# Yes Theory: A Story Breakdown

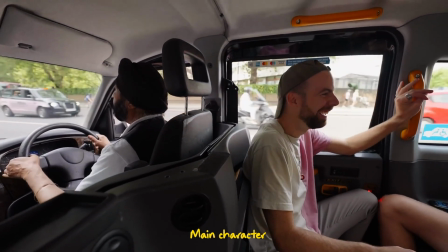248s
There will be no surprises or any meaningful character development if so.
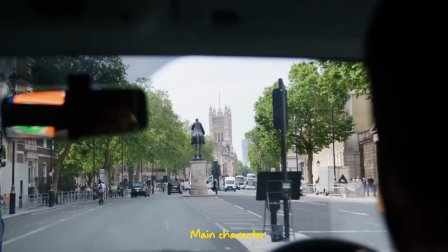251s
Hence, to make the video relatable and offer a chance for character development, they have to make a stranger the main character of the video.
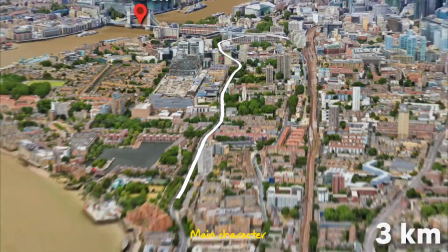259s
Now, better still, find a stranger that never traveled and hence a chance for his life to be changed by this journey.
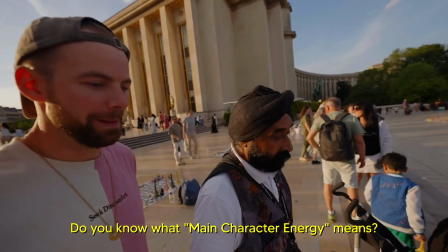267s Yeah. You know what main character energy means? Now, you have it.
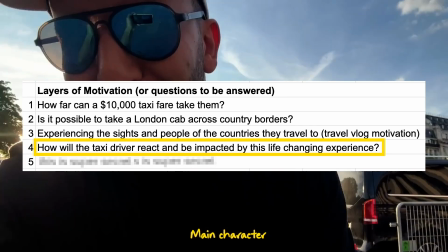272s
That unlocks the 4th motivation of the video. How will the taxi driver react and be impacted by this life-changing experience?
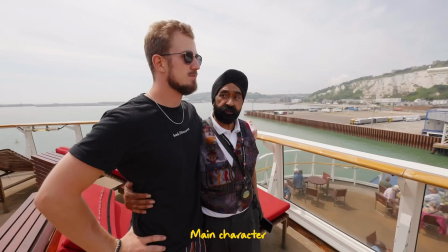280s
For us viewers, this taxi driver becomes the person we can relate to,
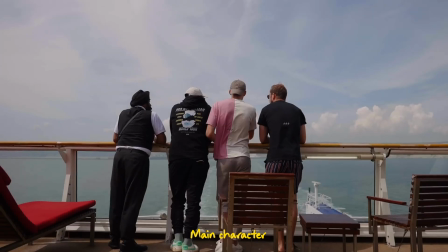284s
and his reaction to the kindness of Yes Theory and the joy of traveling is what we can identify with.
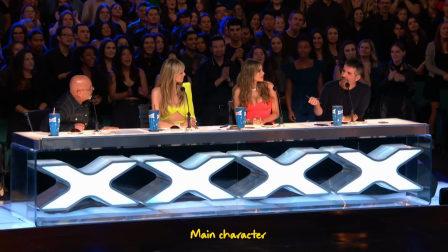289s
This is the same reason why we want to watch audition clips of talent shows. For 17, we write songs,
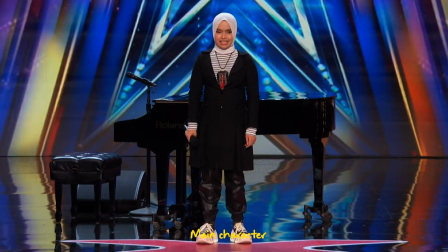296s You've got an amazing, distinctive voice.
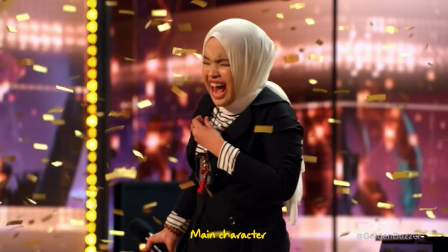304s
To see an unknown normal person have their life changed by the experience.
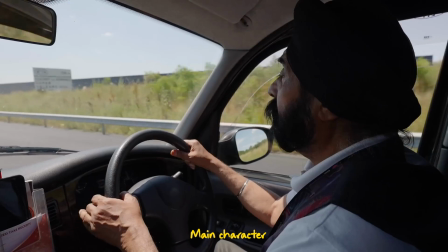309s
Can you imagine how different the video would be if the main character was not the taxi driver but just one of Yes Theory's team members?
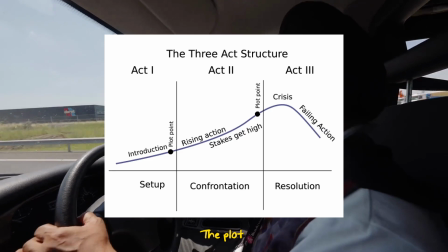316s
Now moving on to the plot of the story, we can think of it as a three-act narrative: the setup, the confrontation, and the resolution.
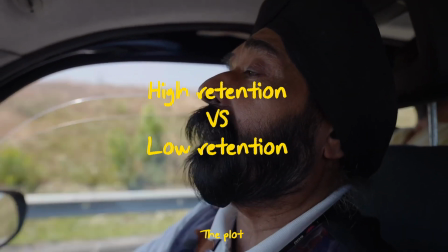324s
The stakes here are high because what sets apart a high retention and a low retention video is how well we deliver this narrative.
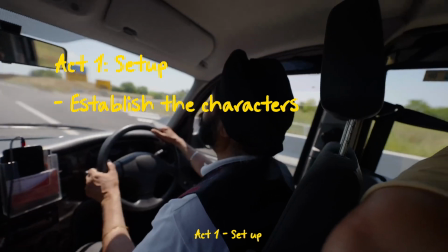332s
Now in the first act, the objective is to establish the characters, the context,
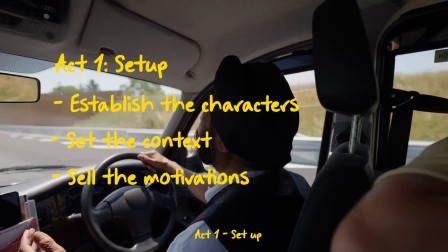336s
and most importantly, sell the motivations to why the viewers should watch the video.
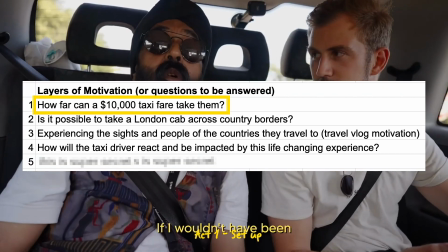341s
To sell motivation 1, they need the audience to understand the scale of a $10,000 cab ride.
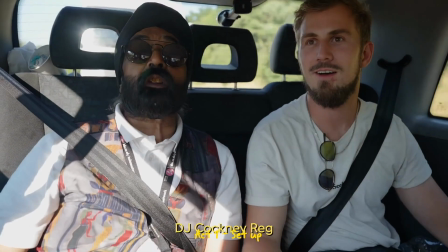347s
Now none of us has ever taken a ride that costs $10,000, so we don't really have a clue how far that is.
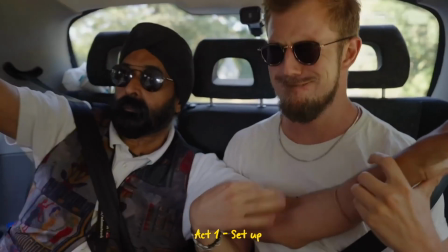354s
Hence, Yes Theory puts things into perspective by mentioning this important line.
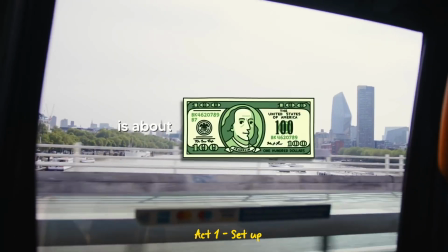358s A typical hour-long ride to the airport is about $100, which means with some quick math,
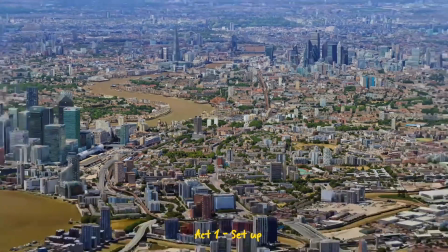363s that $10,000 is going to take us far, very far.
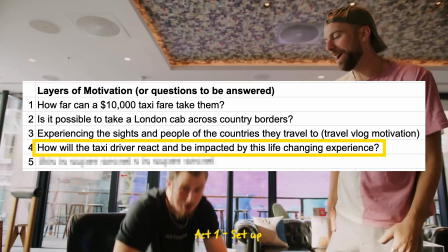367s
The other important motivation that Yes Theory needs to sell is this: how will the taxi driver react and be impacted by this life-changing experience?
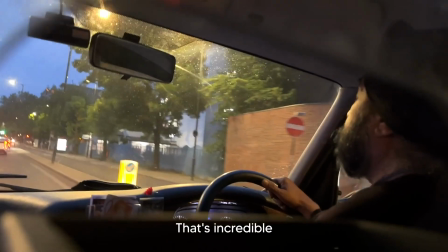376s
Now for that to be a motivation for people to watch the video, people first need to know and care about the driver.
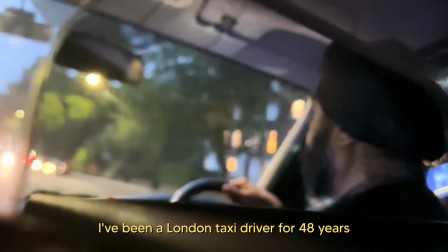382s
And it's not just because the taxi driver is the main character of the story, but rather that if we don't understand him, we don't care about him.
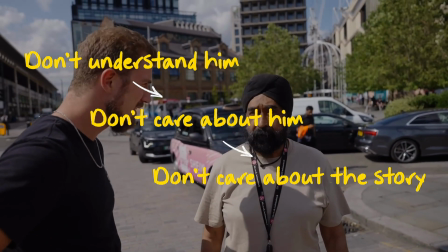390s
And if we don't care about him, then we don't really care about how this venture will change his life.
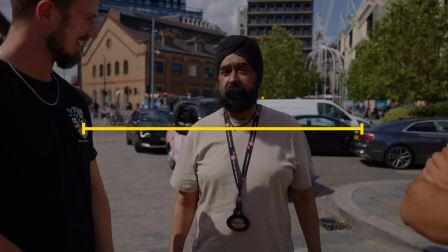396s
Now let's use this line to represent character development.
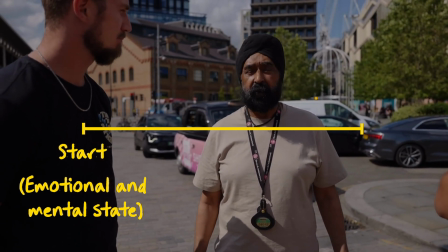399s
Now this is where the main character is at the start of the video with respect to his emotional and mental state, and this is where we want him to be at the end of the video.
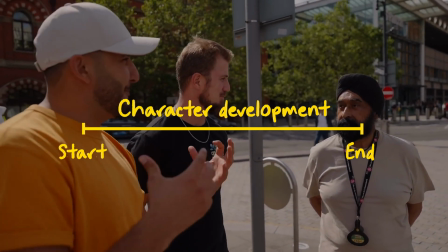408s
The gap in between is the character development, and is also what makes the video worth watching.
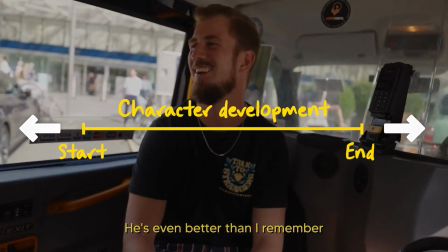413s
Now the wider we can stretch this gap, the greater the character development and the more exciting the video becomes.
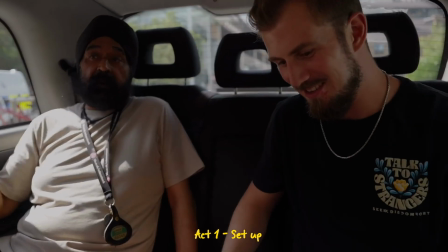420s
And that is where the magic of Yes Theory comes in. By asking him very intentional and specific questions.
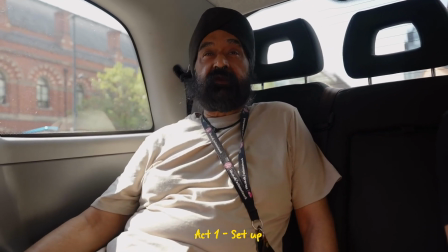427s Have you taken the cab internationally before? I haven't taken people abroad internationally, no. Have you had much opportunity to travel outside of the UK?
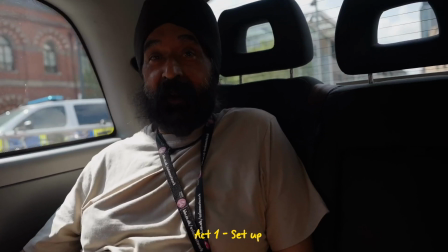435s I haven't. I've never been asked, and I haven't. I wouldn't know my way round. When was the last time you did a trip for fun?
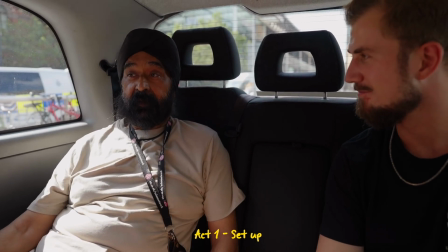441s I haven't had fun for many years. I've been going through a very difficult time at home.
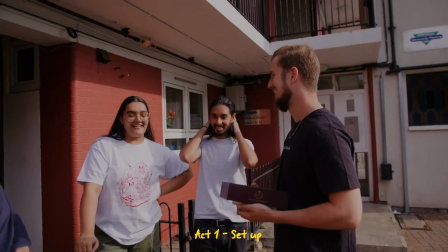445s I think time is for me to have a little bit of fun. I feel excited for Dad because I feel like this is kind of exactly what he loves doing.
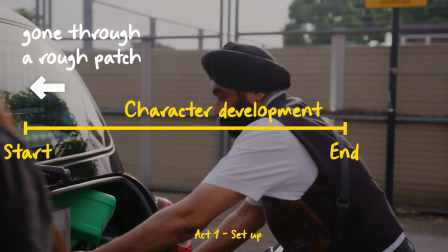453s
Now we know he has never travelled, he has just gone through a rough patch, but he loves an adventure.
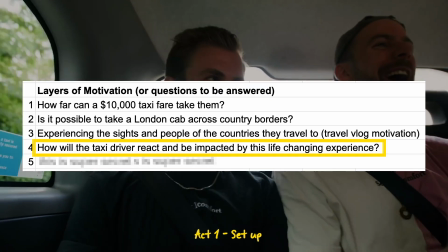459s
This widens the gap and makes motivation 4 the key reason why people want to watch the video.
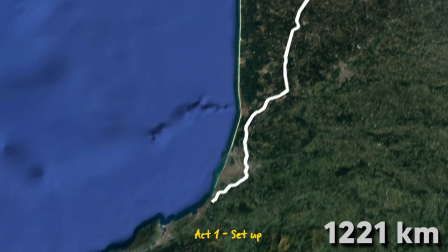465s
With all these strategies in place, the video starts off really strong. The problem comes in addressing Act 2.
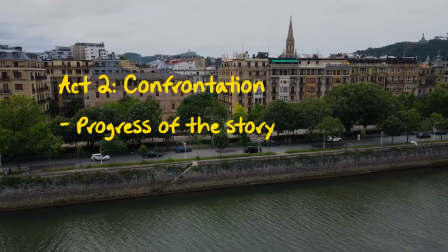472s
The purpose of the second act is to show the progress of the story as well as the characters overcoming the setbacks along the way.
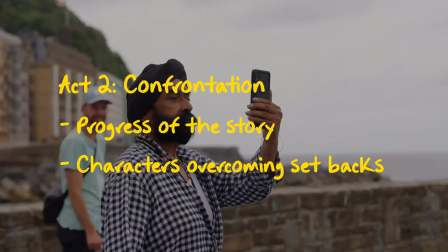479s
Now what's tough here is that we can't really plan what setbacks they will face along the way.
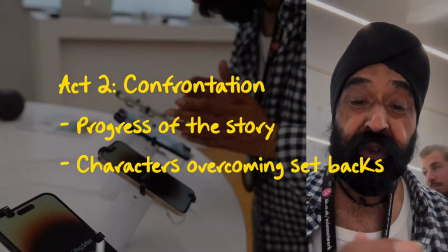485s
However, what I hope people realize is the strategies that Yes Theory put in place to show the progress side of the story.
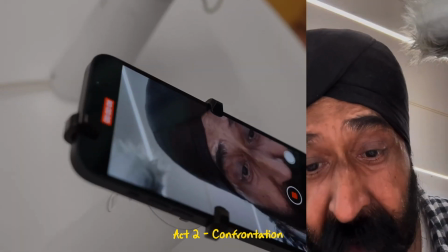492s
Note, progressing doesn't just mean physically getting closer to the $10,000 end of the taxi fare.
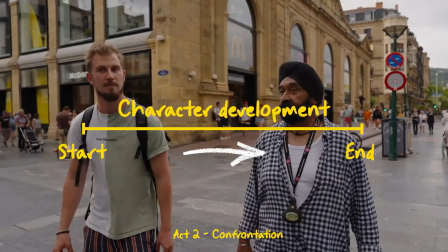499s
Now, progress can also be the emotional and mental progress of the characters.
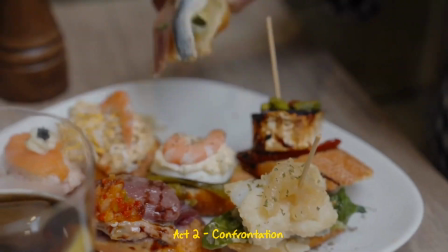504s
Now, as the main character journeys through the video, he is rewarded with experiences that Yes Theory intentionally planned.
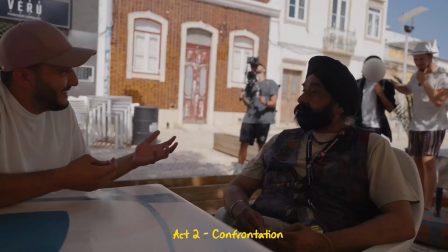514s Reg doesn't realize that I'm actually telling him about a surprise that's coming at the end of the video for him.
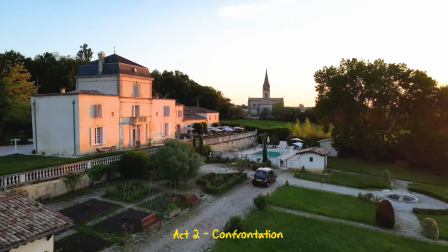520s
From the opportunity to stay in a castle.
This is where we're staying tonight. We're staying in a castle.
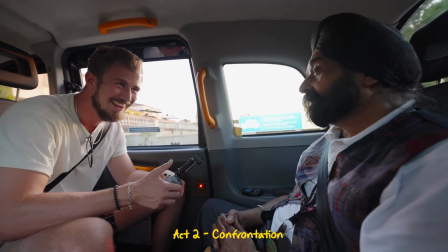526s We are what?
To visiting the Historic Automobiles Museum.
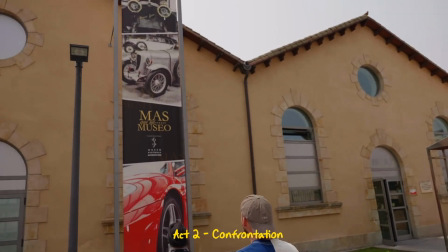531s We discovered that there's a museum of historic automobiles here. Oh, this is a chance in a million.
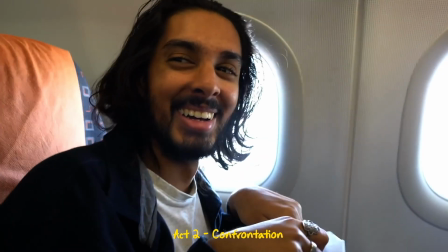536s
And having his son join him at the last leg of the journey.
We flew his son, Hera, out from London to surprise him and join us for the rest of the journey.
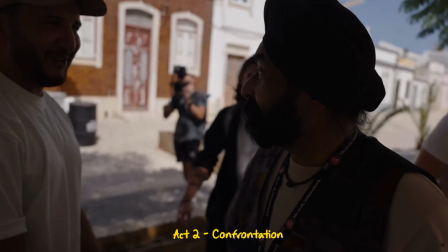544s And then you can turn her off. I really missed you.
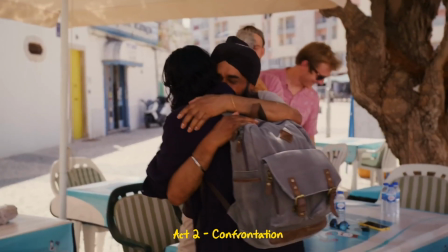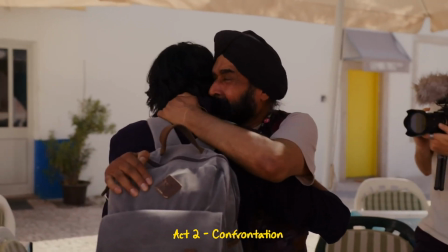552s Oh, no. I love you.
These are moments of progress that moves his emotional and mental state closer to the final form.
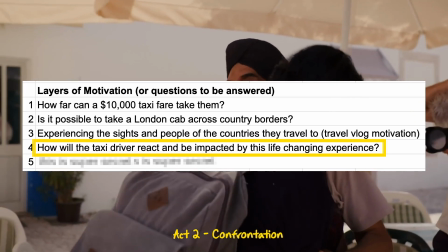560s
He is slowly discovering new experiences and the joy of traveling, and that is the character development that Yes Theory was intentional about.
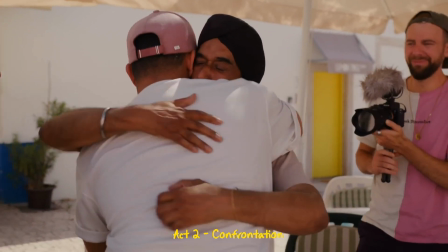569s
If Yes Theory did not plan for these mini experiences spread out throughout the journey, would the viewers still watch on and be engaged?
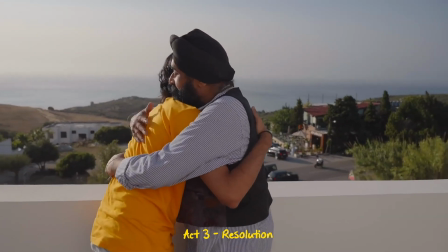577s
At last, the team has reached the end point. They have arrived at the end of the $10,000 taxi fare in Morocco, Africa.
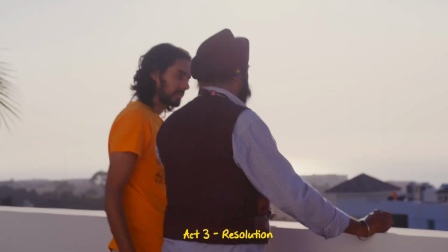585s
And the storytelling techniques here are so key to evoking emotion in the viewer.
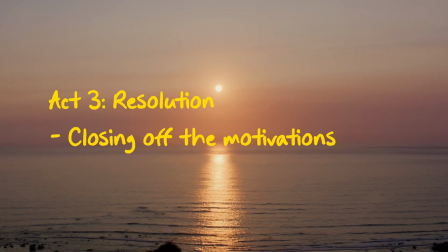590s
In the final act of the story, it's all about closing off the motivations of the story. We
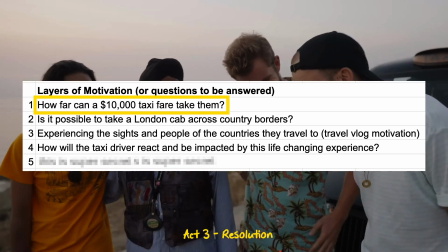595s
now know where a $10,000 taxi fare takes you and that this absurd challenge is actually possible.
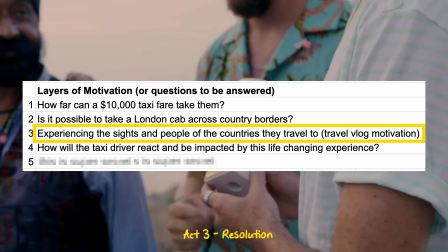601s
And we have experienced Europe through the lens of the taxi driver like a travel vlog.
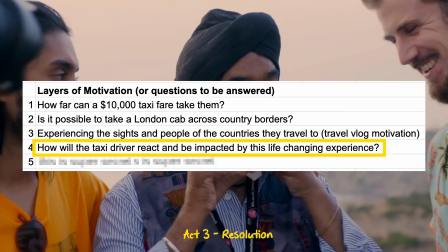606s
Much of the footage in this act is focused on showing how the main character has had his life changed by the experience.
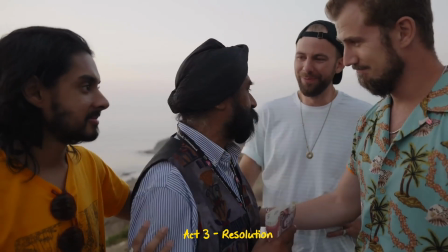614s Thank you guys. Thank you so much. Thank you, man. You took us here, and we did it together.
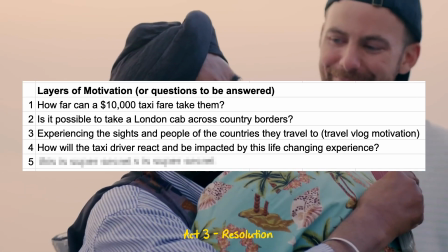620s
And this is where even I myself close the loop to the last motivation of my video,
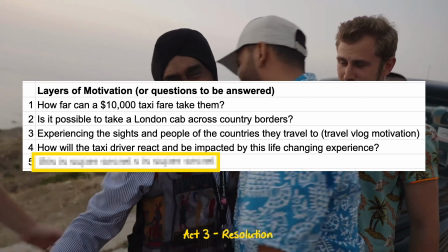626s
to finally tell you what's the last motivation of this Yes Theory video if you haven't guessed it already.
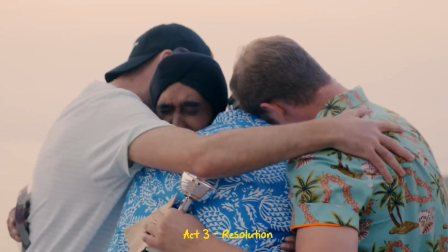632s
Now, even though the main character of the video is the taxi driver, and yes, we are invested in him,
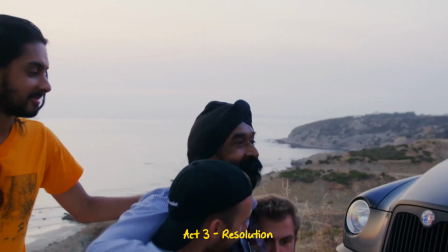638s
but the fact remains is that to the regular viewers of Yes Theory, we have a longer and deeper connection to Thomas and Amar and Stefan.
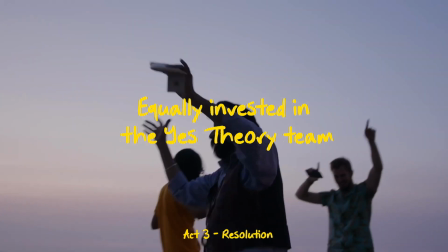647s
And therefore, we are equally invested into wanting to know the character development that happens for them as well.
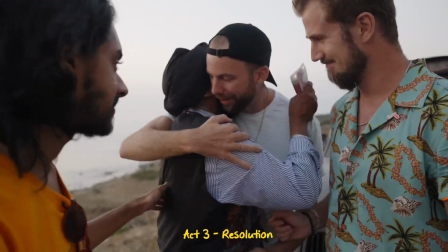653s
Now, as they plan this experience to make an impact to Reg, they get impacted as well, seeing the gratitude and positivity from Reg.
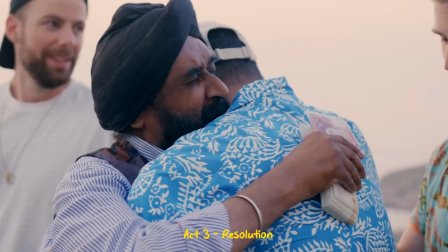661s Thank you, Putri.
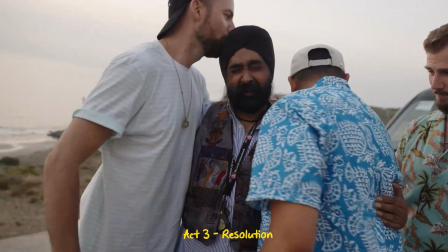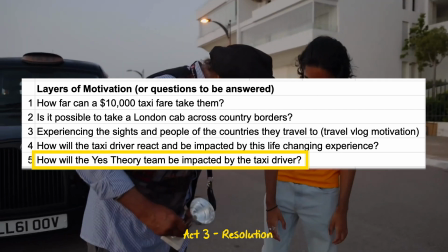669s
And that closes the final motivation of the story. How will the Yes Theory team be impacted and inspired by the main character?
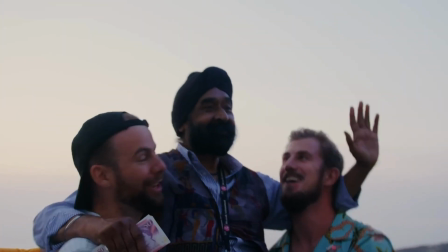677s
Thank you, Yes Theory, for pioneering a genre on YouTube that brings positivity and inspiration to us all.